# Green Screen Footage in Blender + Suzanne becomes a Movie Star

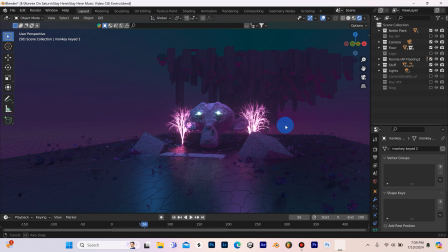0:06 What's going on, everyone? It's Patrick from Purple Park Studios.
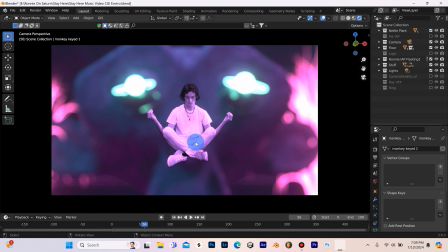0:09 Alright, so as you saw in the video there, I'm using green screen footage that I filmed in front of a green screen, and then I brought that into Blender using the Images as Plane as add-on. It's a free add-on.
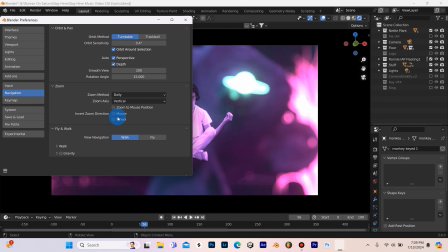0:21 If you don't know how to activate it, you can go up to Edit and Preferences, and then you're going to go to Add-ons, and you're just going to type Images, and right here, just make sure this little box is checked, and that will allow you to basically bring images or video,
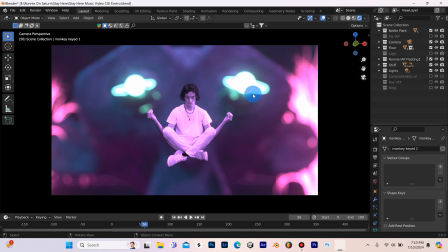0:38 whether that's green screen footage that you've keyed out and brought it, you can bring it into Blender. So it's basically going to allow you to bring your video footage into Blender, and it's a really powerful tool. It comes with Blender.
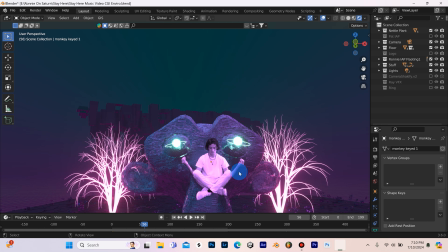0:48 So in this video, I want to kind of get into just a little bit briefly the actual green screen footage here,
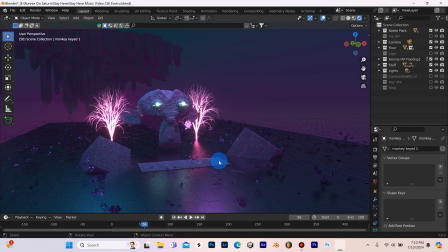0:54 but real quick before we get into that, let's just take a look at the environment. So it's actually a pretty basic environment.
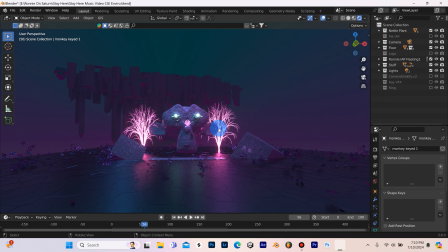1:01 The HDRI is a gradient that I made in Photoshop, and it's pretty dim in this scene, but that's because I've got these trees here are emitting some light, and I've got a couple smaller lights placed around the scene.
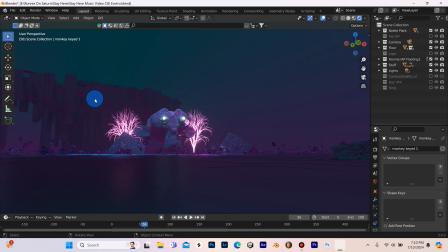1:14 In the back I have some weird structure that I made using geonodes. I just flipped it upside down, and it looks cool with the way the cameras are angled in the shots.
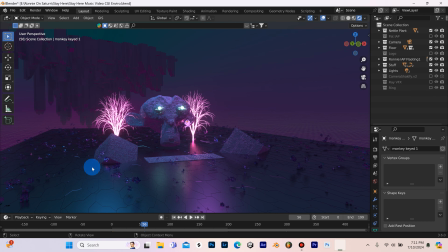1:24 And then aside from that, just a basic plane with a texture on it. We've got a particle system down here for these little flowers or whatever this crap is, and then here we've got a couple cubes that I just sunk into the plane.
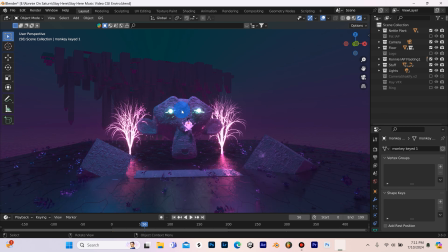1:37 So nothing too crazy about the environment. Of course, we've got Suzanne here with a pretty wild texture.
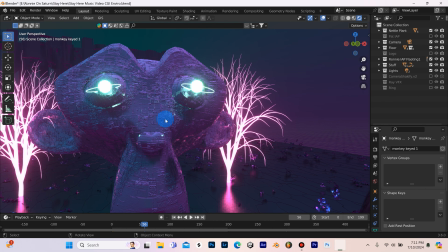1:44 If we actually go up close to this texture, you can see it's pretty sweet and detailed. And then the Saturn eyes here, and if you're wondering about the Saturn eyes,
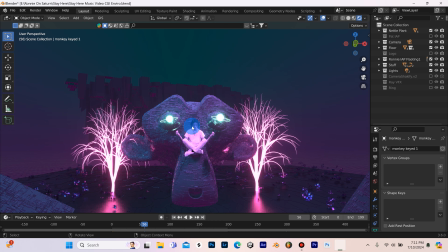1:55 so this is actually for a music video that I did, and I will link the video in the description.
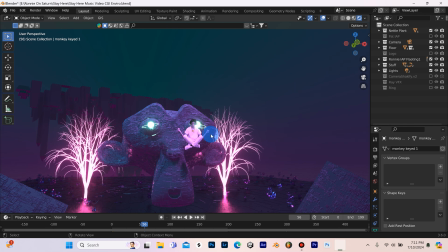2:03 So go ahead and check out that video if you want to see all the other stuff that I ended up doing. It was a little too complicated of a video to do a full tutorial on.
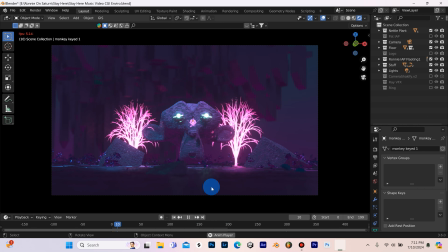2:11 So if I go ahead and hit play here, you'll see I do have a few different shots here. We've got the intro shot where it's coming in, so it kind of showcases the environment.
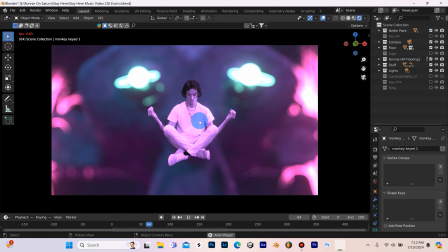2:21 You really get a sense of what's happening. And then we have this close-up scene here, which I think turned out pretty sweet with the depth of field.
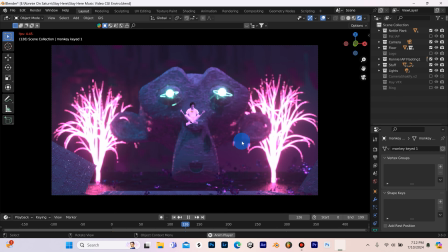2:29 I love the way that looks there. And then lastly, just ended on this shot again with the environment, and then Ronnie's coming down here. So if I go ahead and click on the Images as Planes here and go to my Shading tab,
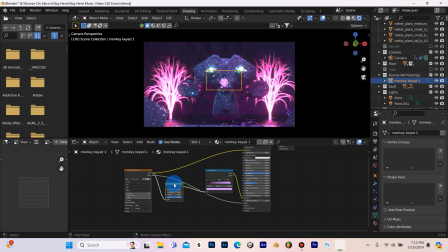2:40 we're going to see that I've done a few things with nodes, nothing crazy. So if you look over here, let me just move this up so we can see a little better.
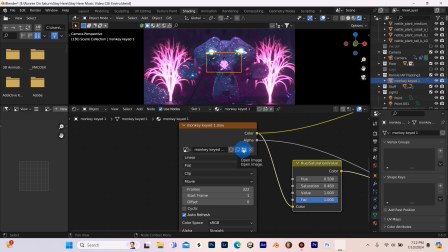2:51 This is the Images as Planes here, so you can switch that out at any time by going to here, and you can navigate
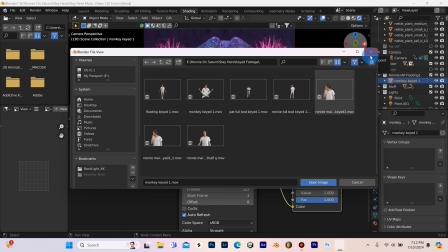2:58 into your computer and just choose a different scene, although it is always best to just bring them in as separately here.
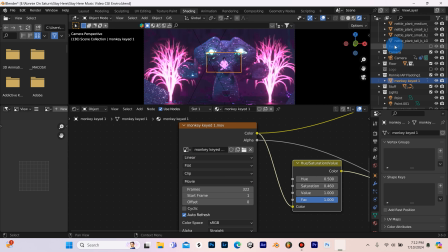3:05 So example, I have this right here, and then up here I've got other Images as Planes in this folder here.
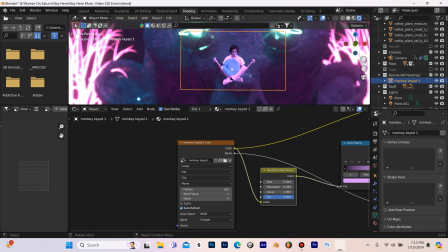3:11 So in order to integrate this into the shot a little bit better, I knew I wanted to kind of go solid color-ish in a way on this,
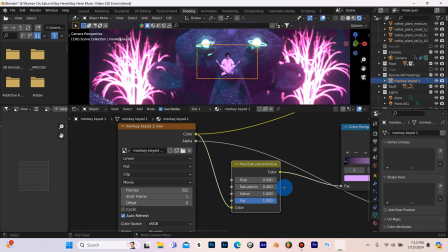3:19 so I just plugged a hue saturation node in right here between the color, and the saturation is just toned down ever so slightly.
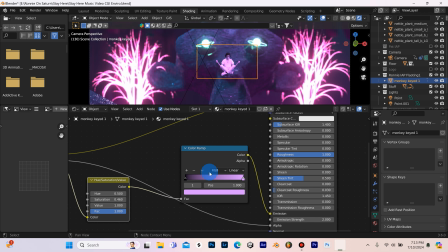3:28 That is plugged into a color ramp to get this this hue here,
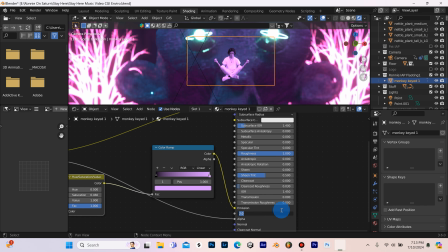3:33 this pinkish purple hue, and then it's going into the emission. And if you'll notice here, let me just bring this down so we can see a little better.
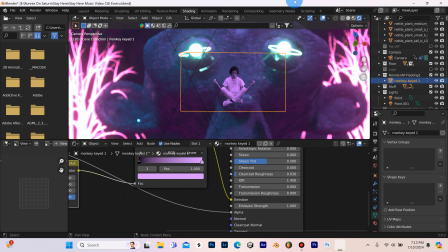3:45 With the emission on 1, it's just a little too dark, and then but just by bumping that emission up to 2,
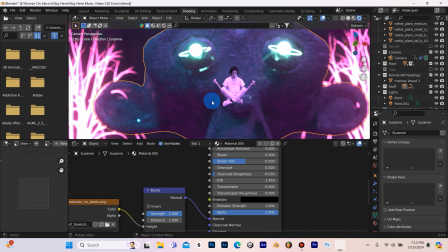3:51 it really makes it look like it's all part of the same shot and scene here now.
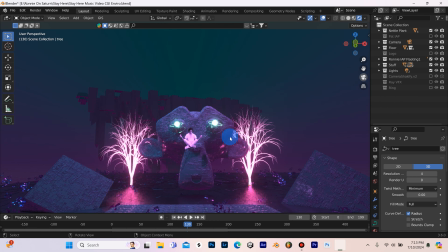3:55 So things are relatively leveled out as far as color. And as always, just a quick tip if you want to get like shadows and reflections and stuff,
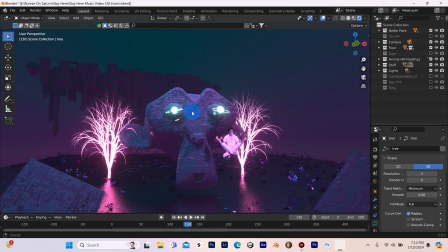4:04 it's going to be hard to see them in this video because he is up in the air and he's not near the ground.